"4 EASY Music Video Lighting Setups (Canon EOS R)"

Yo what's going on guys man and welcome back to another video. Today I'm going to be showing you four easy music video lighting setups only using two lights. Pretty much going to be using the Aputure 120D along with the Quasar Science Tube. Don't really get caught up in the gear and feel like that you actually need to use the gear that I'm showing you within this video. And one thing to keep in mind these Quasar lights, these tubes, usually don't come with super long cords. This one is like a six foot cord. I think it's the longest one I've ever seen from Quasar.
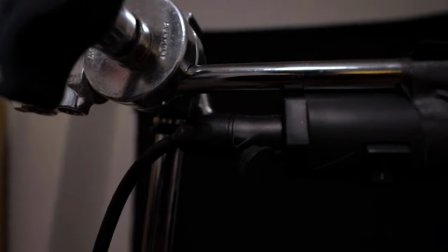(0:43)
So what I simply did was got an extension cord to attach to the end of this power cord which made the
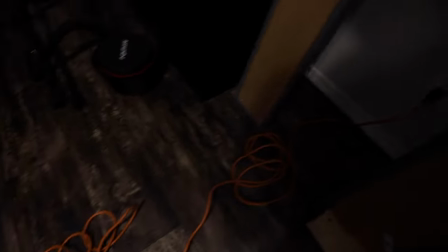(0:51)
actual power cord longer and I can pretty much place the light anywhere within these setups.
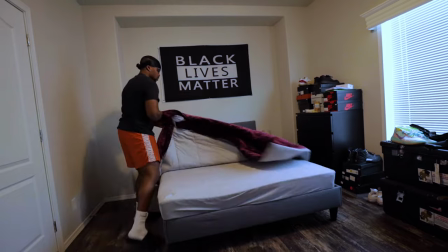(0:55)
The setups I'm going to be showing you all took place within my bedroom but my bed was in a way and I took it apart just so I can do this video. I could have did it in here but it's too many windows and yeah it was just too big
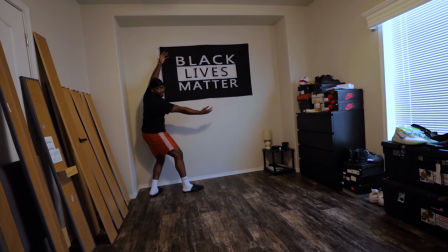(1:09)
of a space and too much light was going to get in and i kind of wanted to have a controlled environment so yeah i took apart my bed and now enabled me to do all of these different lighting setups that i'm about to show you
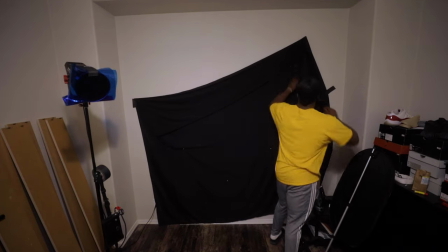(1:25)
with this first setup all i did was take a black sheet and place on a white wall to have a black background i took the quasar science tube
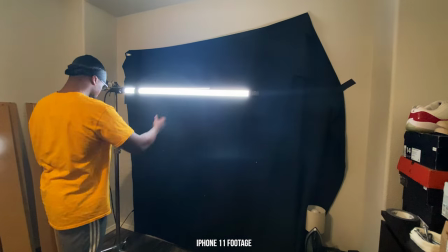(1:31)
and placed it on a c-stand attached to a boom arm set to 6,000 Kelvin and 2,000 Kelvin to get multiple looks.
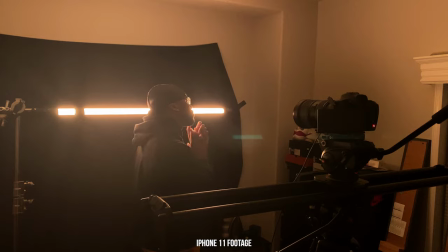(1:38)
So this light is going to be placed directly behind the subject, but another great alternative that you can use is this, I think it's a Young Nuo 360 Strip Light. It's got this magnetic, like, orange filter to go on the front side to give it, like, a tungsten look, which is pretty cool.
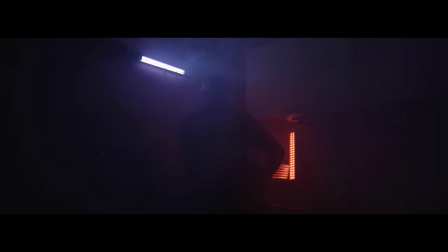(1:54)
I've used this Young Nuo 360 Light before in my previous music video shoot, so like I said, if you're on a budget and looking for something that's going to be a cheaper option for you,
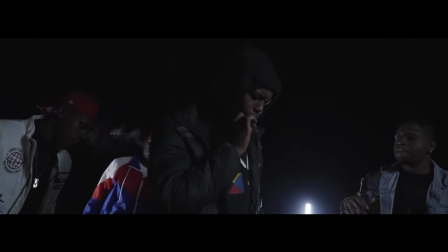(2:02)
I would highly recommend picking up one of these lights. So I kind of think this setup looks best while using the Black Pro Mist filter.
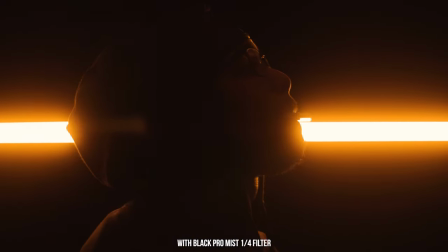(2:08)
Black Pro Mist 1 4th, but I really was liking how it looked without.
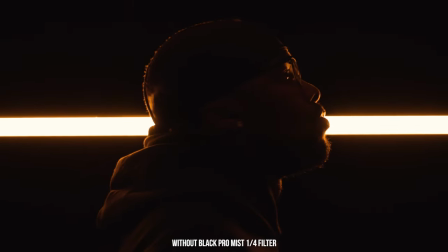(2:12)
So maybe the 1 8th will look a lot better for my liking, even though I'm used to using the 1 4th. It kind of just comes down to personal preference. So I kind of didn't like how it looked with the Black Pro Mist. It kind of was just giving it a weird look that I usually don't with the black Pro Mist, so maybe the 1 8th, if I had a 1 8th black Pro Mist filter, that could have been a better option, but I think maybe the 1 4th was a bit too strong for this setup.
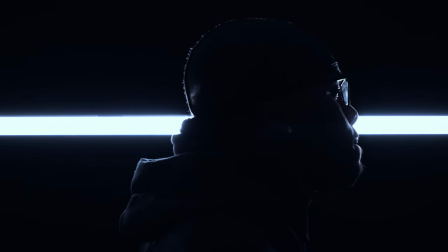(2:38)
For this look with the Quasar set to 6000 Kelvin, I set my white balance within the camera to a cool tone to enhance the bluish cool look that I was going for.
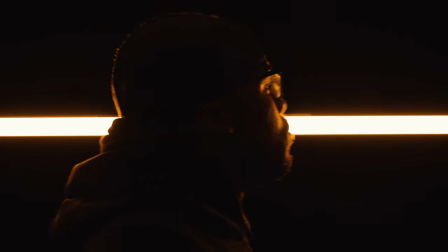(2:46)
And when the Quasar was set to 2000 Kelvin, pretty much a tungsten tone, I set my white balance to more of a warmer tone to enhance that tungsten look.
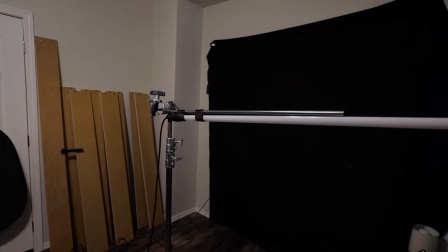(2:53)
With this particular setup, I will recommend a three to four foot tube or longer, so it fills the entire frame to give it that endless look.
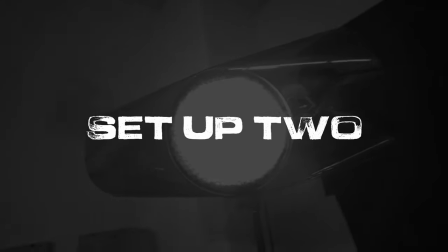This next setup is pretty simple. It's kind of like an overhead look, and all I did was use two lights, like I said, the Quasar Science Tube and the Aperture 120D.
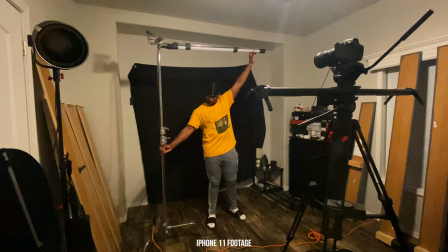(3:15)
You can see in this setup that I have the Quasar placed directly above my head on the C-stand on a boom pole.
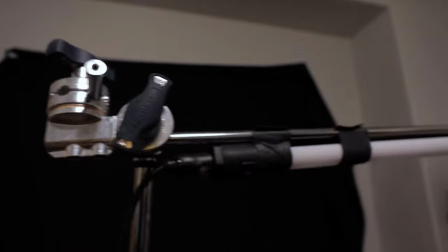(3:20)
Even though these Quasar lights are pretty lightweight, make sure it's nice and secure when it comes to placing it high above on the C-stand.
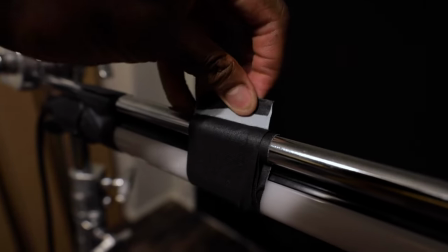(3:27)
I just used Gaffer's tape to secure the light, and one pro tip when it comes to using gaffer tape or tape in general is to make folds at the end
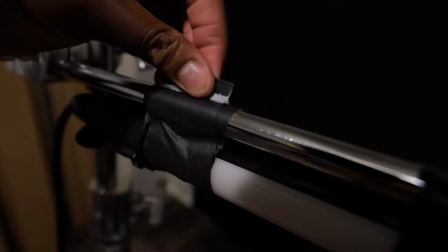(3:33)
of your cut to make it easier on yourself when it comes to taking the tape off so you're not fighting the tape to
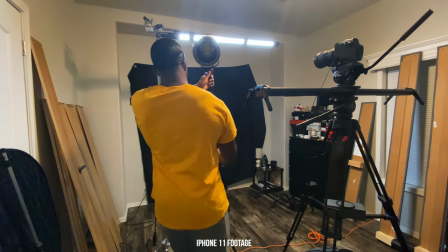(3:38)
get it off also in this setup we have the 120d with the fresnel attachment now what this pretty much is is like a spotlight for your 120d or whatever like it has a bowens mount you can pretty much change this from flood or to spot that's why i enjoy using this because it kind of shapes light pretty much how you want if you want a wider look all you would do is just set it to flood and if you want more of a spotlight look all you would do is just twist this to the right real easy and simple and you would get that spotlight
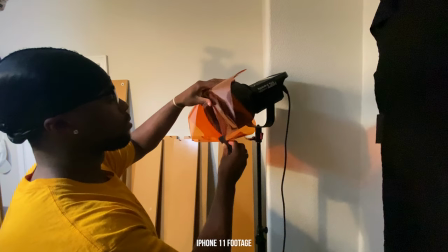(4:05)
pretty much on whatever you're filming then i place the orange gel directly in front of the aperture 2x i ordered these gels on amazon about a year or
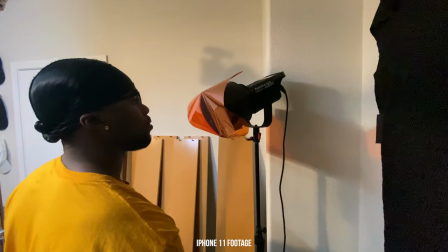(4:12)
so ago but you can easily find these in any local craft store so basically with this light and the fresnel attachment is basically going to
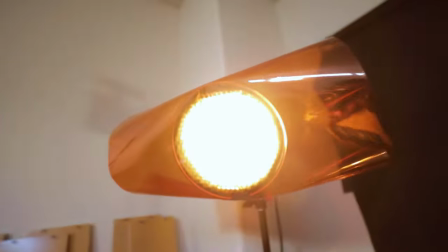(4:18)
act as a kicker slash headlight to separate the subject from the background in my opinion i think that this setup is pretty dramatic since the quasar light really isn't a super soft light so you're going to see a lot of shadows and contrast within the setup and if you wanted to bring up
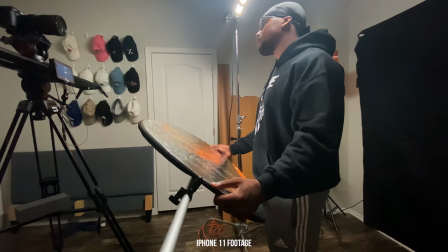(4:32)
those shadows without using an additional third light you can easily just use a reflector so the light can
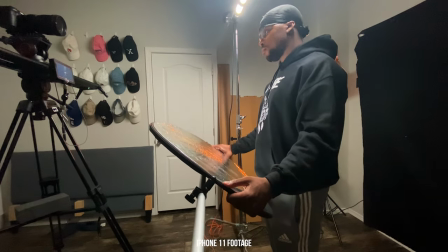(4:37)
bounce back up to lift up the shadows around your neck and chin area now with this one it is pretty easy to get different looks within this setup if you just wanted to have on
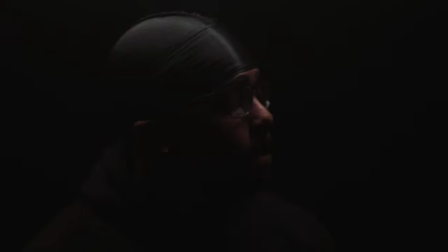(4:49)
the kicker light for an even more dramatic look that's an option if you want to adjust the quasar and no kicker that's an option as well along
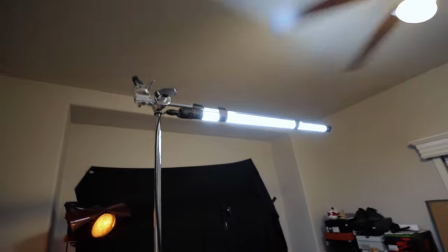(4:56)
with many others just get creative with it and you can really change up this setup in many different ways so
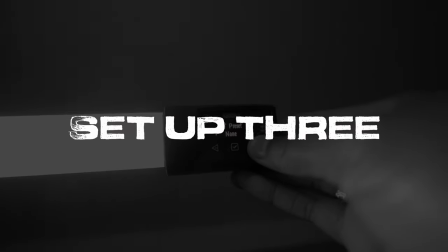with this next setup it's pretty much kind of the same as the overhead light setup um but this is going to work best when the artist
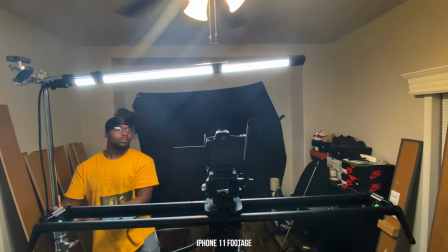(5:16)
or the subject is wearing shades all i did was lower the position of the quasar light and change the orange gel to a blue gel on the
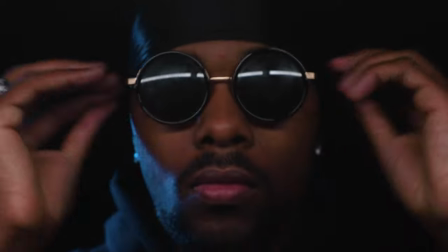(5:22)
120d with the fresnel attachment like i said this setup works best when the subject is wearing shades so the reflection of the quasar light is going to appear within the shades and And I think that this is probably the easiest and most stylistic look to use for your music videos,
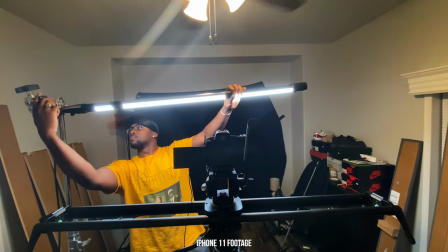(5:37)
especially using this Quasar Science tool because it has these different lighting effects that you can use within the light, which I think are pretty cool.
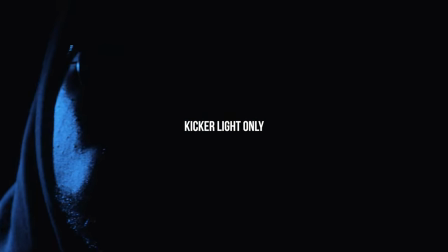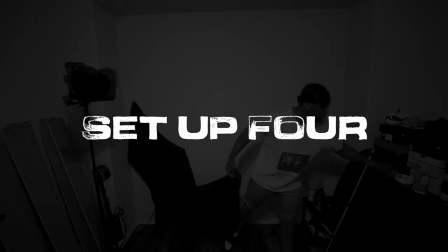All right, so for this last and final lighting setup, I was trying to go for like a darker type vibe, essentially.
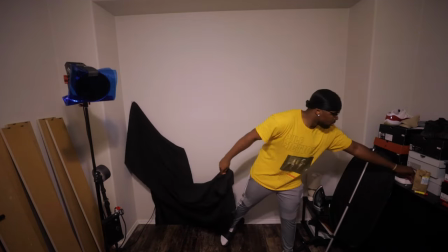(6:05)
So basically what I did was I took down the black sheet to use a white wall for the backdrop.
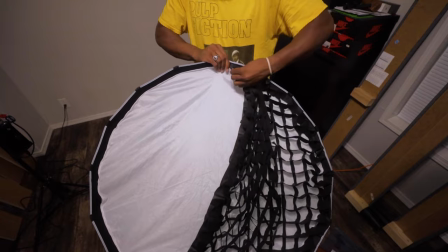(6:10)
I'm still gonna be using the 120D, but instead of using the fresnel attachment I'm going to be using the light dome instead for a soft box with
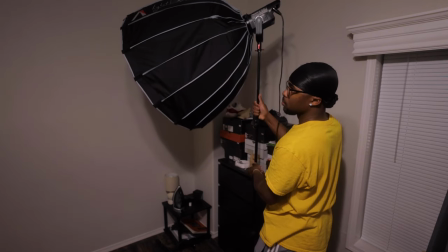(6:17)
the green gel placed inside of it at a 45 degree angle placed behind me directly hitting the wall so the light doesn't affect the subject just
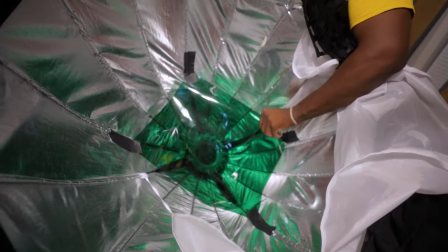(6:24)
the wall behind me all I did for the gel was take some gaffers tape and tape the green gel to the inside of the light dome not too close
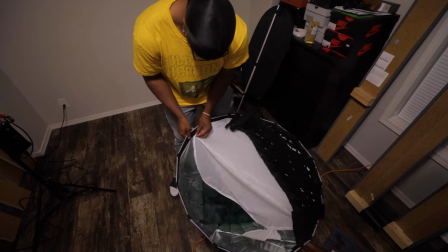(6:31)
with the light because this is kind of some cheap gel and I didn't want the light to melt the gel so just be careful
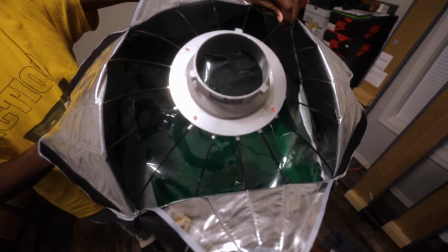(6:37)
when you are placing the light or so just be careful when you're placing the gel close to the light because it could melt if it's cheap and you don't want that.
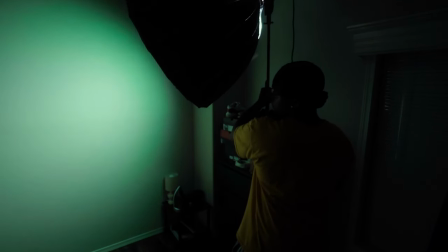(6:46)
Now basically what this is going to do is add a greenish glow or green light to the white background to add some color for this setup.
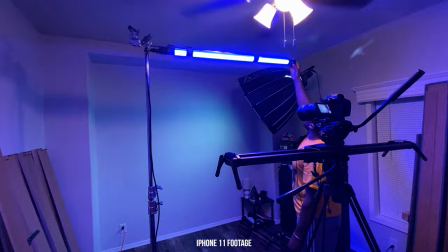(6:53)
Then I placed the quasar light higher above my head on the sea sand set at a red tone but honestly I really wasn't feeling how it was looking so
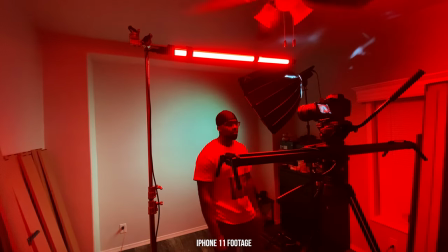(7:01)
I just switched it back to 6,000 Kelvin and adjusted the white balance within my camera to enhance the green gel within the 120d. This particular Quasar light does have these different lighting modes or lighting effects within the light. So I just played around with the different modes. I used like the paparazzi, the flicker mode. It's like a fire mode within it too.